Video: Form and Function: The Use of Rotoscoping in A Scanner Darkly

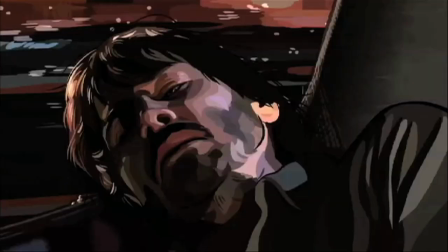In a way, the entire film feels like a hallucination through its kinetic pulsing.
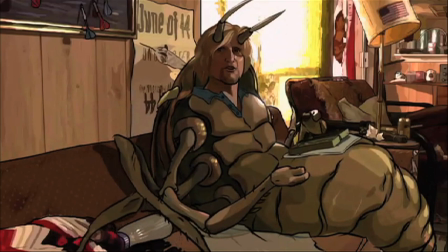We know what we are seeing is not really what is filmed in live action.
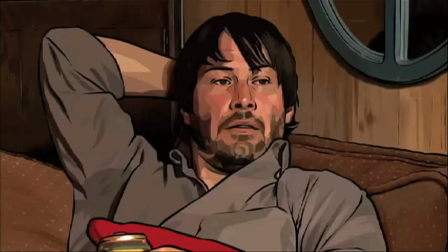However, it fits our idea of this world, and we get lost in the hallucinatory experience as a whole.
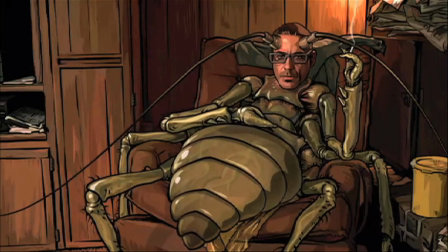Again, we know the images we see are not real, but they fit the reality we have entered and start to accept them as truth.
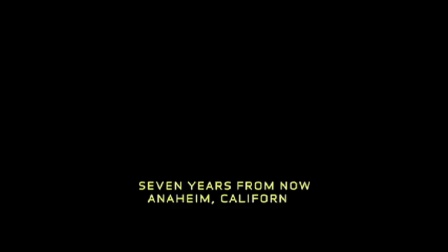The final semantic element represented through the rotoscoping is the illustration of a dystopian future.
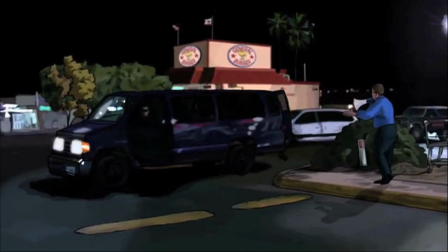This is a near future that has been overtaken by drugs and unconstrained surveillance.
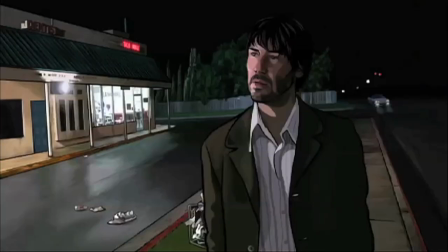The rotoscoped image is able to take our contemporary moment and change it
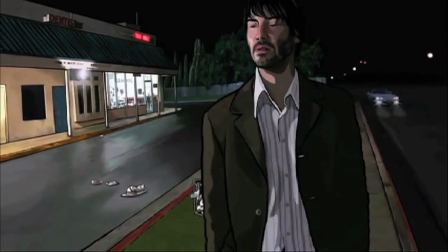ever so slightly as to provide a more futuristic and dystopian feel.
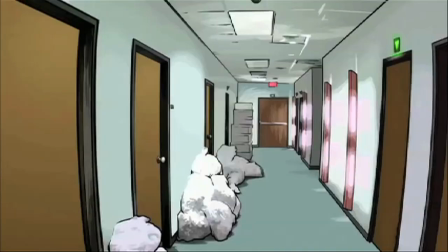This pairs our everyday environment with the futuristic technologies seamlessly ingrained.
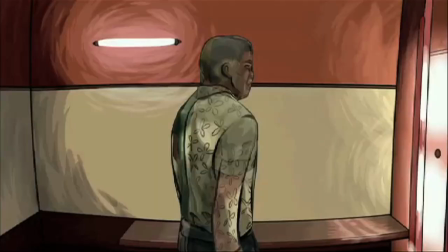The syntactic elements presented in the film are not only presented in the rotoscoping, but rather they are enhanced by the technique.
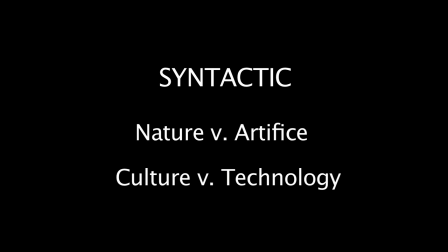The two major science fiction thematic dichotomies the film addresses are nature versus artifice and culture versus technology.
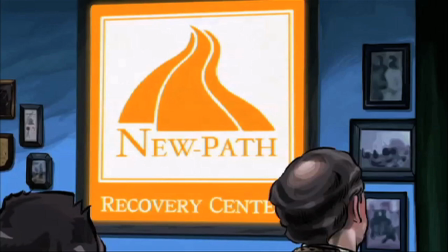Nature vs. Artifice is present throughout the whole film.
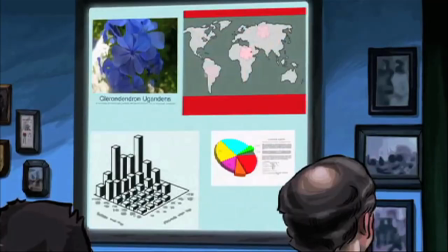Substance D itself is a natural substance that is synthesized into a hallucinogenic drug.
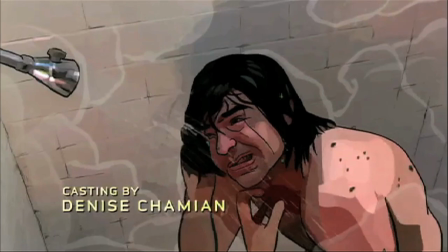Taking the drug creates an artifice that obscures the natural environment of the user.
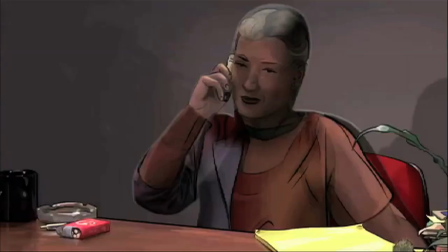Similarly, the scramble suit creates an artificial visage out of a natural human likeness.
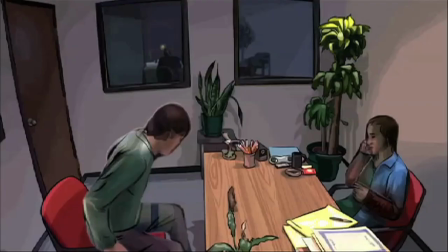This reinforces the film's complex relationship with identity.
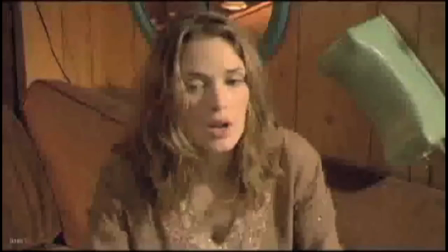The rose scoping itself reinforces this dichotomy by taking natural live-action footage and creating an artifice on top of it.
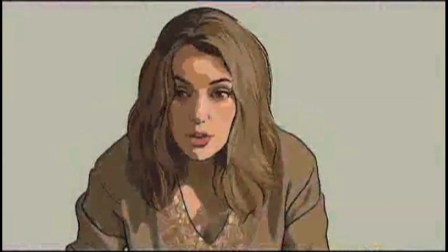The only possibility for interaction with the nature of the film is through the artifice.
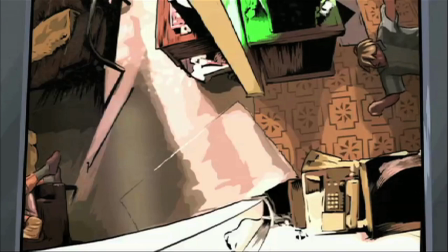The film heavily focuses on the interplay of culture and technology.
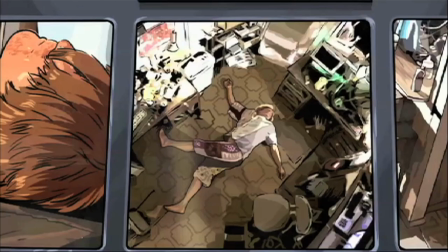This is a society entirely changed by the technological advancements it faces.
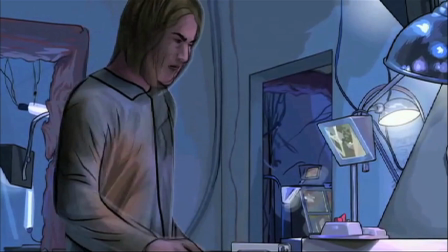These surveillance systems have entirely changed the culture of this future society.
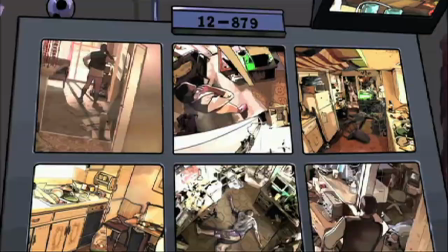In the content of the film, the technology corrupts the culture.
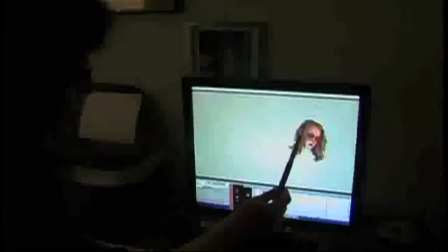In the formal aspects of the film, however, the rotoscoping adds a different dimension.
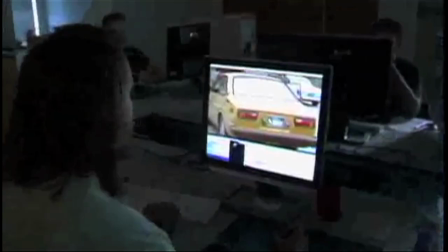It is both an interpretive art meant to comment on our culture, but also still a technology.
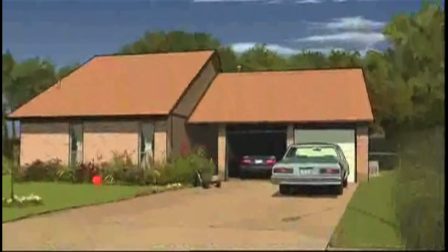It is a technology that has taken over how we see the world presented in the film.
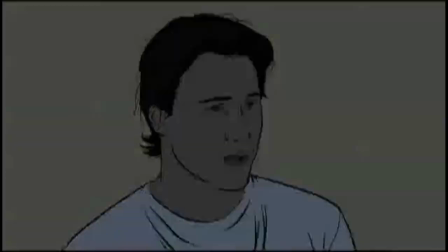We can only see the world through the lens of technology. This dichotomy is further complicated in that this very technological
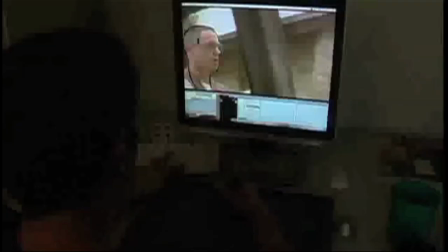cinematic process actually adds a higher dimension to the artistic value of the film.
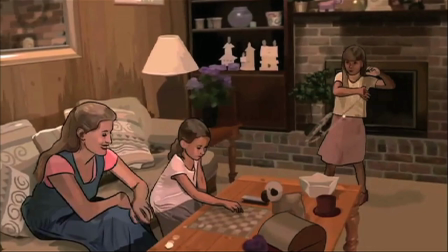Thus, it makes us question how our culture is influenced by technology, both beneficially and detrimentally.
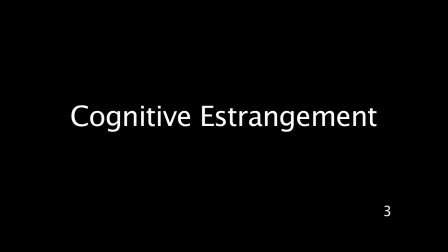The clearest distinguishing factor for science fiction is outlined by Darko Suvin as cognitive estrangement.
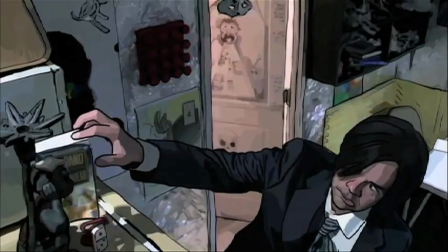He uses this as the primary distinguishing factor that separates science fiction from fantasy.
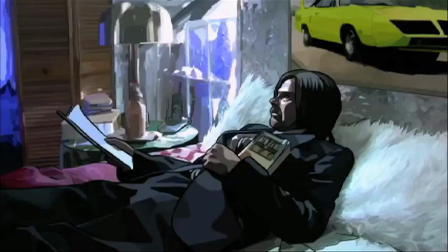Estrangement takes the familiar and makes it unfamiliar.
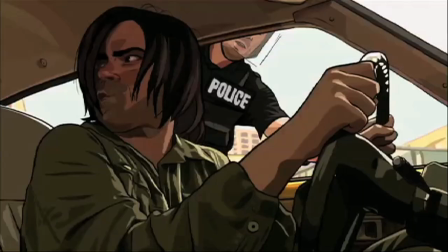It occurs when we are asked to explore possibilities not present in our current environment.
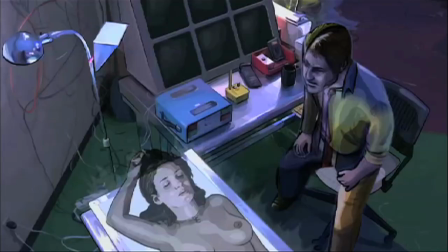This distinguishes science fiction from more naturalistic fiction.
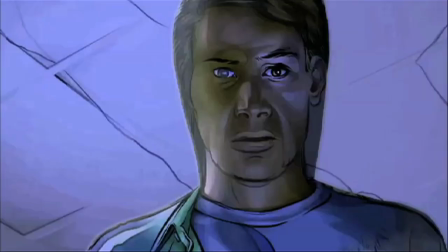Cognition, in this definition, allows the audience to think logically and rationally about the fantastic elements presented.
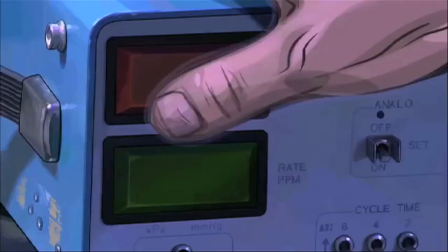Essentially, cognitive estrangement is the transformation of the empirical environment in a way that is receptive to rational thought.
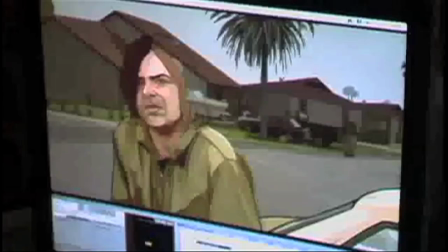Rotoscoping is a perfect formal illustration of cognitive estrangement.
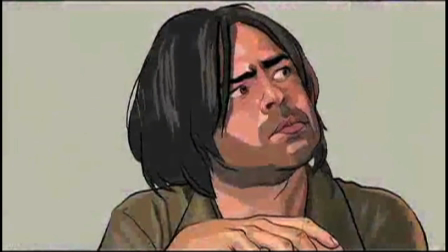It is heavily rooted in reality because it relies on live-action footage. Thus, our reality is still present.
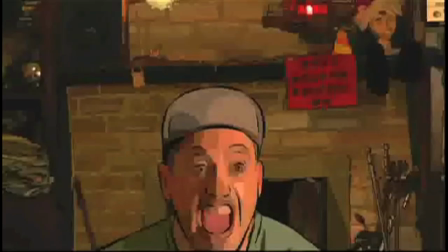We can think critically and rationalize the movements and likenesses presented by the rotoscoped image.
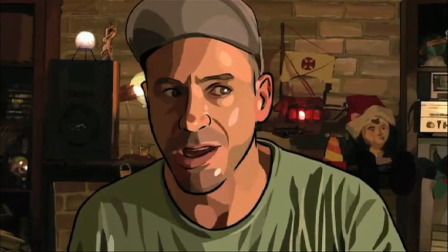Simultaneously, it separates us from the natural environment by creating a new fictionalized image.
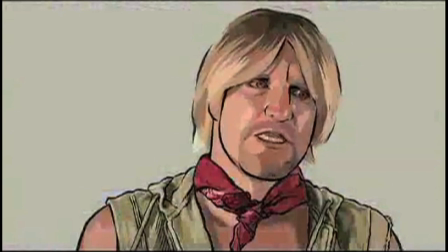For instance, what was once a familiar shot of people talking in a car is now an unfamiliar
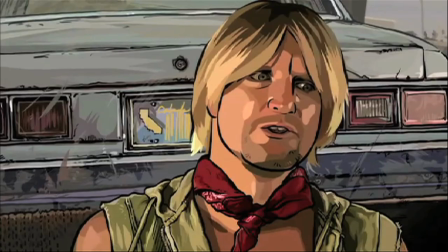animated image that disrupts our preconceived notions of how this should look.
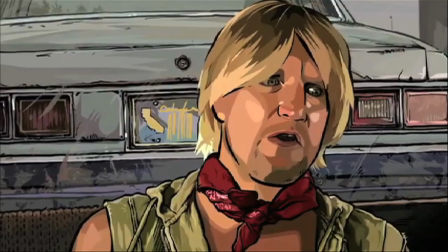In this way, we have created a new reality.
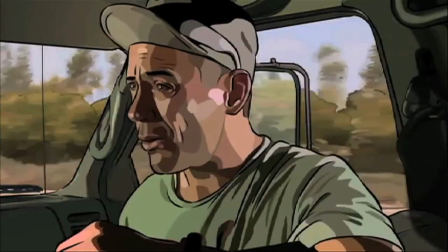This use of rotoscoping takes the empirical image and obscures it with a painterly aesthetic.
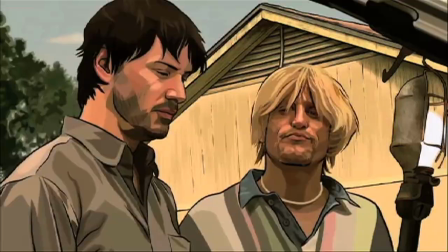It begins to enter the territory of the uncanny valley.
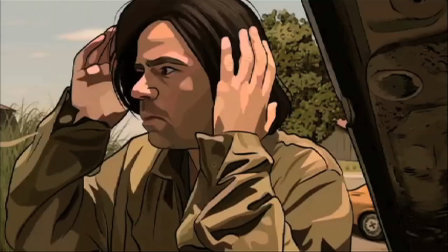This is where a reproduced image so closely resembles reality, yet still feels unnatural.
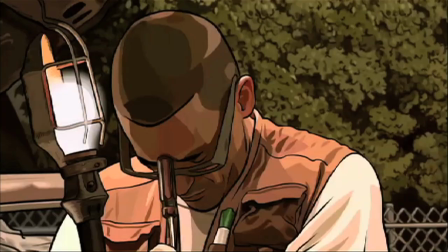This uncanny resemblance to reality makes us constantly aware of the animated image.
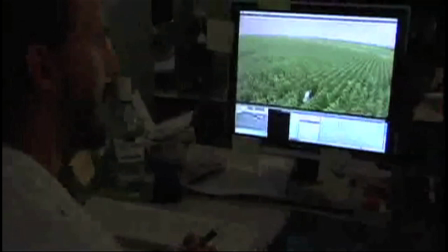Since it relies on the live-action footage, the imagined environment stems from latent possibilities in the empirical environment.
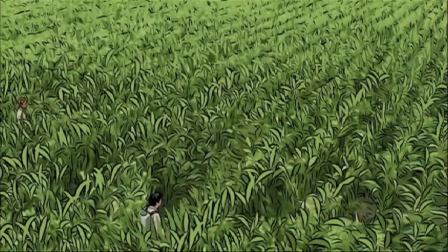The rotoscoped image is inherently different and creates a separation.
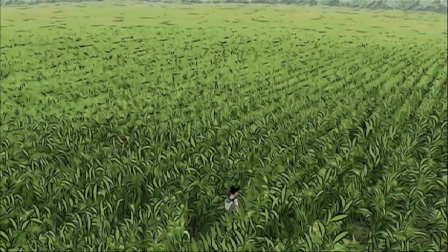But this separation is not so fantastic that we cannot discern how this imagery could be linked to our reality. And thus, it encourages us to question if this is a possible future for our own society.
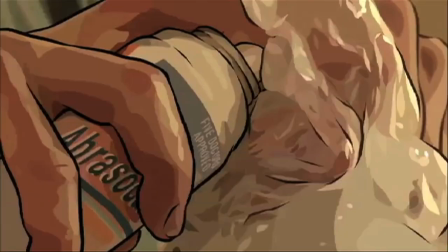This film could very well be live action, but Linklater chose to use a very unusual form of animation to tell this story.
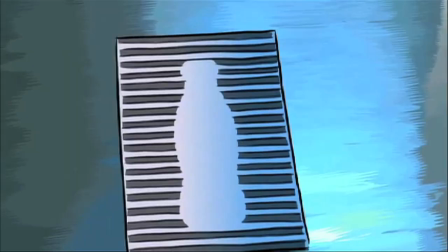He uses the technique to transform the work of Philip K. Dick into a truly cinematic science fiction experience.
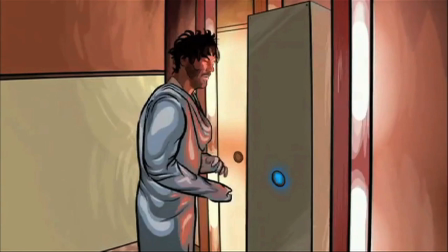The rotoscoping reinforces the major themes as well as secures it a spot within the science fiction genre.
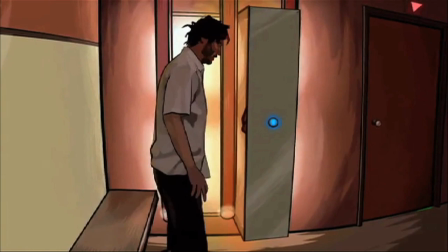A Scanner Darkly is a great illustration of how not only does the content make a film science fiction,
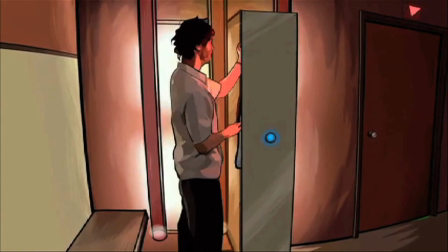but rather how formal cinematic techniques can help to determine the genre of a film. the use of new
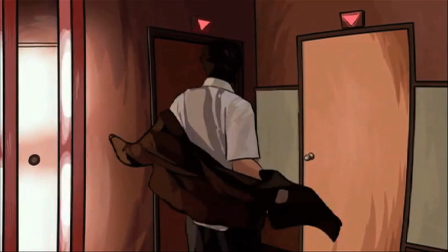unique and imaginative filmmaking techniques can provide a purely filmic experience that will evolve science fiction as
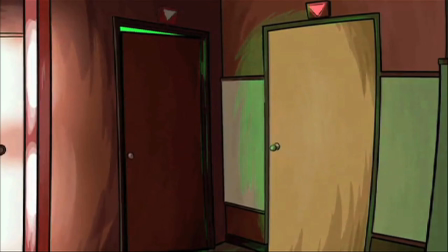a cinematic genre